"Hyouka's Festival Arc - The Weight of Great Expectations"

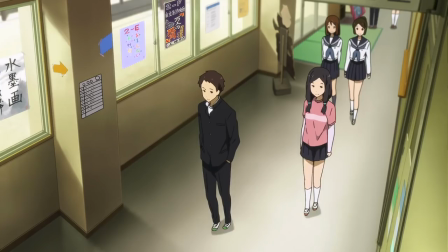That is to say, being fake is hard for Chitanda, and why she and Houtarou match up so perfectly.
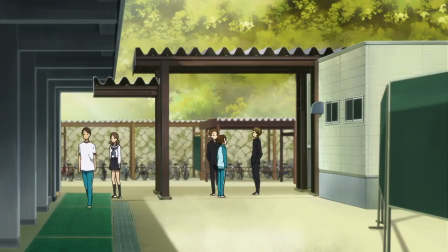Our last scene with Tani comes next, with him stating that he had expectations of Satoshi, who responds
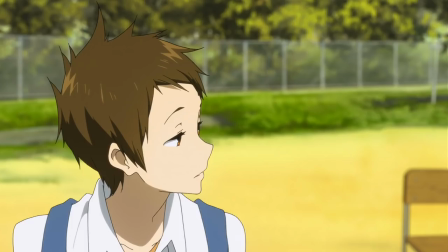As Tani leaves, Mayaka asks who that was, which is perfect. Because Satoshi and Tani aren't friends, they're barely even acquaintances.
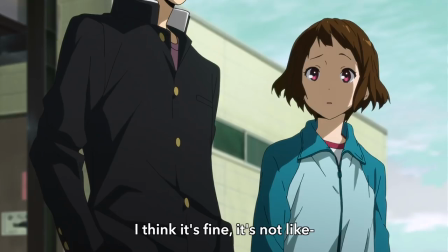Satoshi thinks to himself about the word expectations, and as Mayaka tries to say that it's not a big deal,
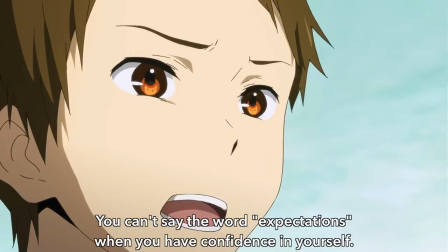further saying
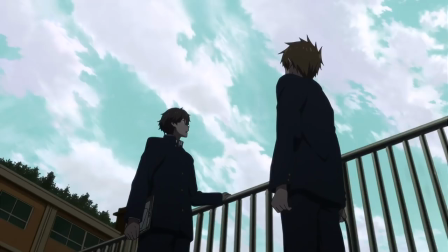that expectations are what you have once you've given up. Unless you've already given up, it sounds fake.
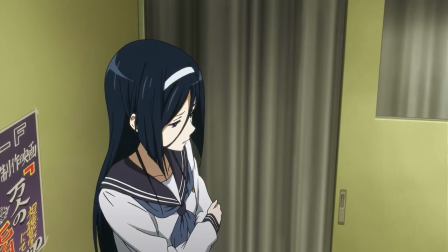This is another interpretation of expectations, again focused on the person wielding the expectations as opposed to the person who has them placed upon them.
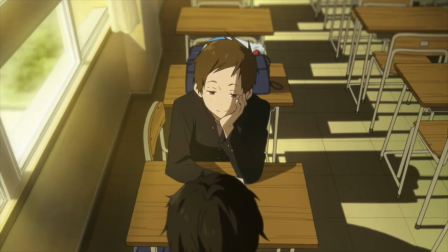Satoshi's line of thinking for expectations is akin to how he expects Houtarou to bring them answers.
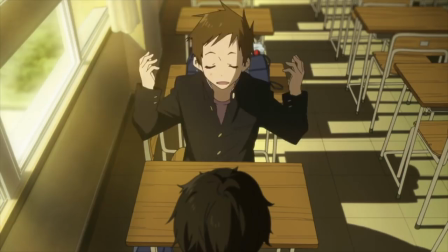He is relying on Houtarou to succeed because he knows that he cannot.
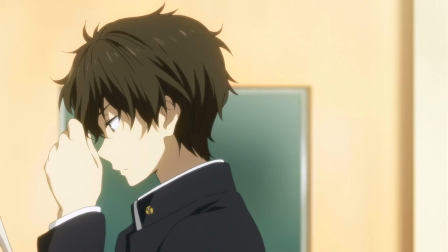It's why he was so upset in the movie mystery arc, Houtarou failed them, and why he's been so melancholic now,
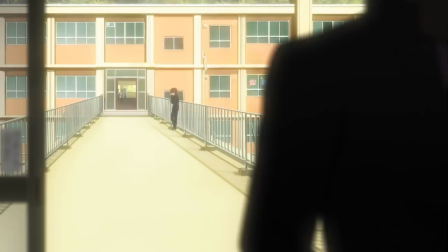with Houtarou solving the mystery, as we're about to see, forcing Satoshi to accept yet again that he just doesn't have the talent for it.
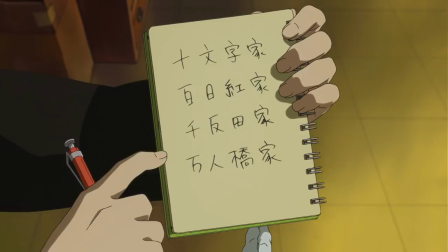Satoshi's role as the database is him saying that he has no confidence in his ability to make a deduction, that's why he places his expectations on Houtarou.
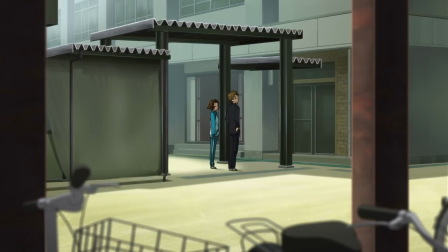And that goes all the way back to episode 4. And Houtarou exceeds his expectations in the festival arc, with one of my absolute favorite deductions in the entire show.
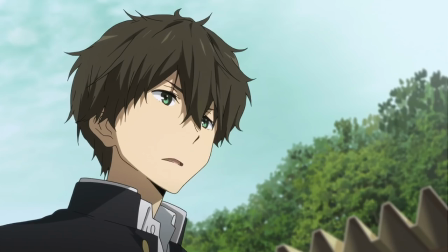Houtarou goes through his final deduction with Jumoji, better known as Tanabe, head of the executive committee.
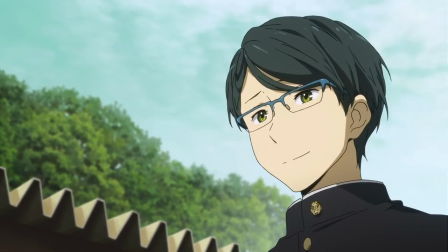This is a showdown, between detective and suspect battling theories and arguments in an attempt to capture and close in on the other.
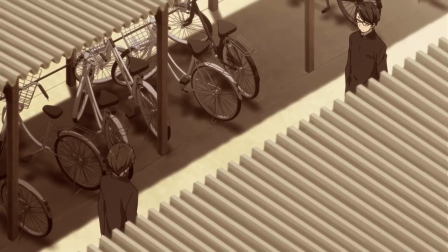If we were set in the Old West we'd call this a duel. The corridor is designed to only allow movement forward or backward.
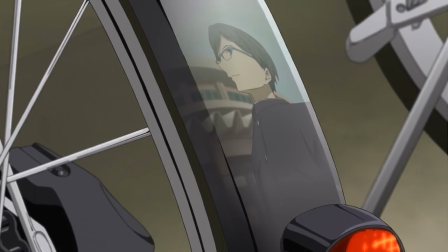There's no lateral escape, either you press forward or you can see to the space.
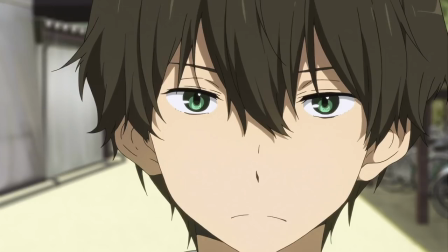And while this isn't the high point of Houtarou's deductive reasoning in the show, it is certainly the most dramatic. Houtarou knowing that Kugayama Muneoshi was the artist for A Corpse By Evening thanks to Chitanda
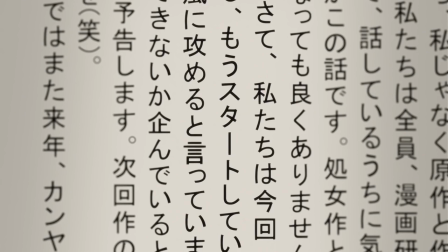and Mayaka's investigation and that there was no follow up manga by the team being sold at the festival.
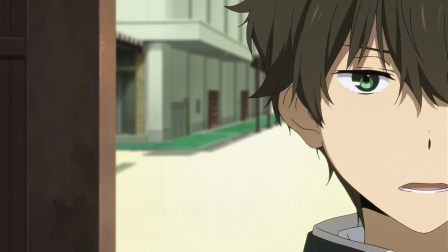He figured out that the variation on the ABC murders that was supposed to be the basis for that manga was a message here in this case for Kugayama. though the list of targets wasn't randomly based on letter,
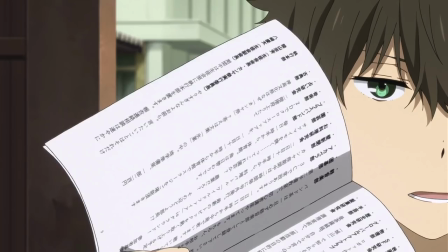it was based on the last page of the club listings of which Kugayama's name was on.
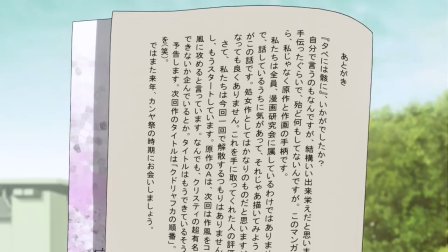The final sequence in the deduction where Houtarou narrows the possible targets down, who had enough knowledge to pull this off, who had a desire to convey this message,
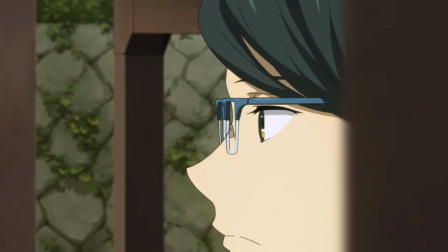and who has the first letters in Tanabe's name all occur as the camera pans across the scene slowly at first but then faster and faster
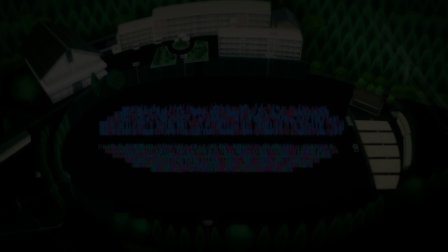and zooming closer and closer as Houtarou Houtarou builds to his conclusion as the duel reaches its finishing point with the final spectacular reveal.
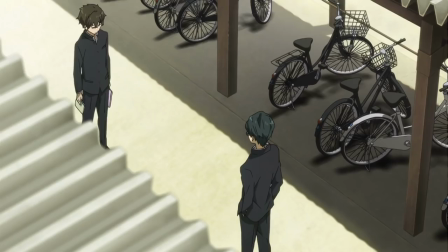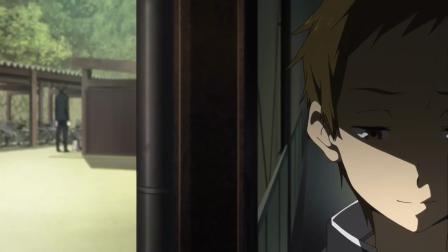Satoshi who's listening in can only say that Houtarou exceeded his expectations, again his eyes in shadow accepting his defeat.
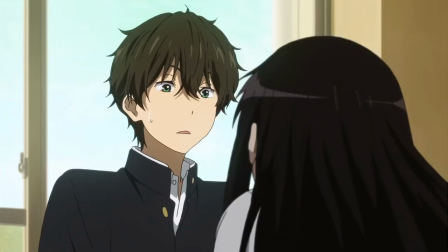If Shitanda were here, she'd be wondering the why.
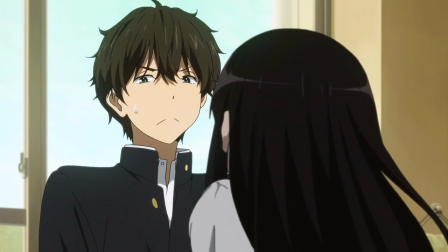Houtarou put together the answer by thinking about what the message might be, which is the first proper step in thinking like Chitanda would about the person,
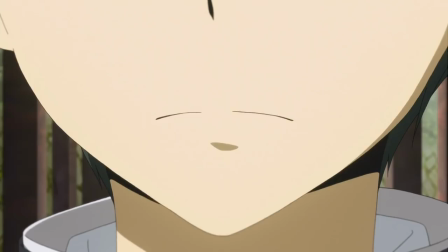but even then he couldn't figure out why Tanabe wanted to send it this way. Tanabe says that he couldn't tell Kugayama directly,
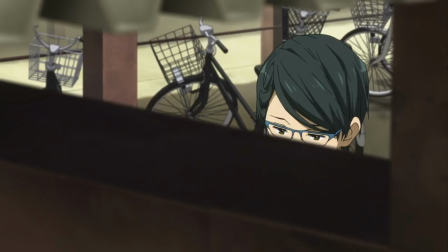in this great two shot where one is of just his mouth and the other cuts it out of the frame, alluding to his alternate meaning of conveying the idea.
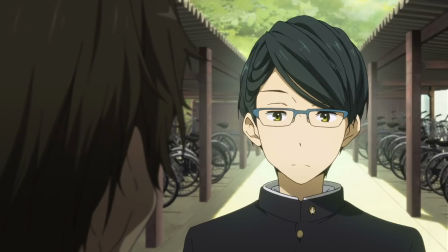And the thing I like most about this deduction is that it was just a means to an end for Houtarou, using his knowledge of Jumoji to get Tanabe's help in selling the rest of the copies of Hyouka.
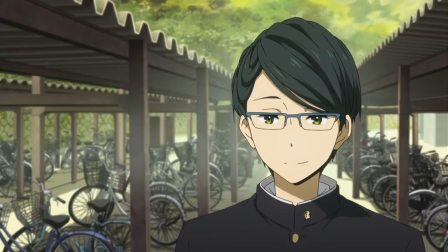Houtarou makes Tanabe an offer he really can't refuse between helping end the incident, having more stuff to sell on the website, and doing a solid for his underclassmen.
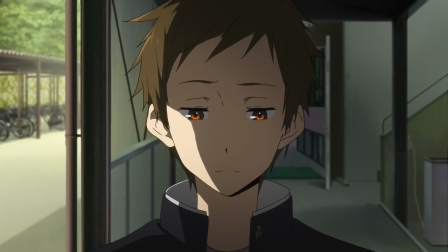Tanabe asks what Houtarou's name is, as Houtarou who had no personal knowledge of Tanabe was able to figure out,
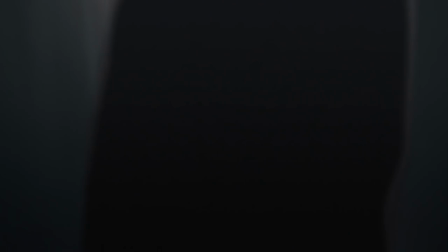whereas our match cut to Satoshi who does know Tanabe was not.
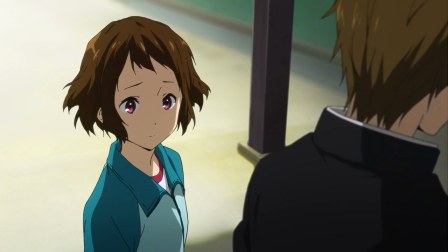With the flashback done we return to Mayaka asking if Satoshi is talking about himself and Houtarou.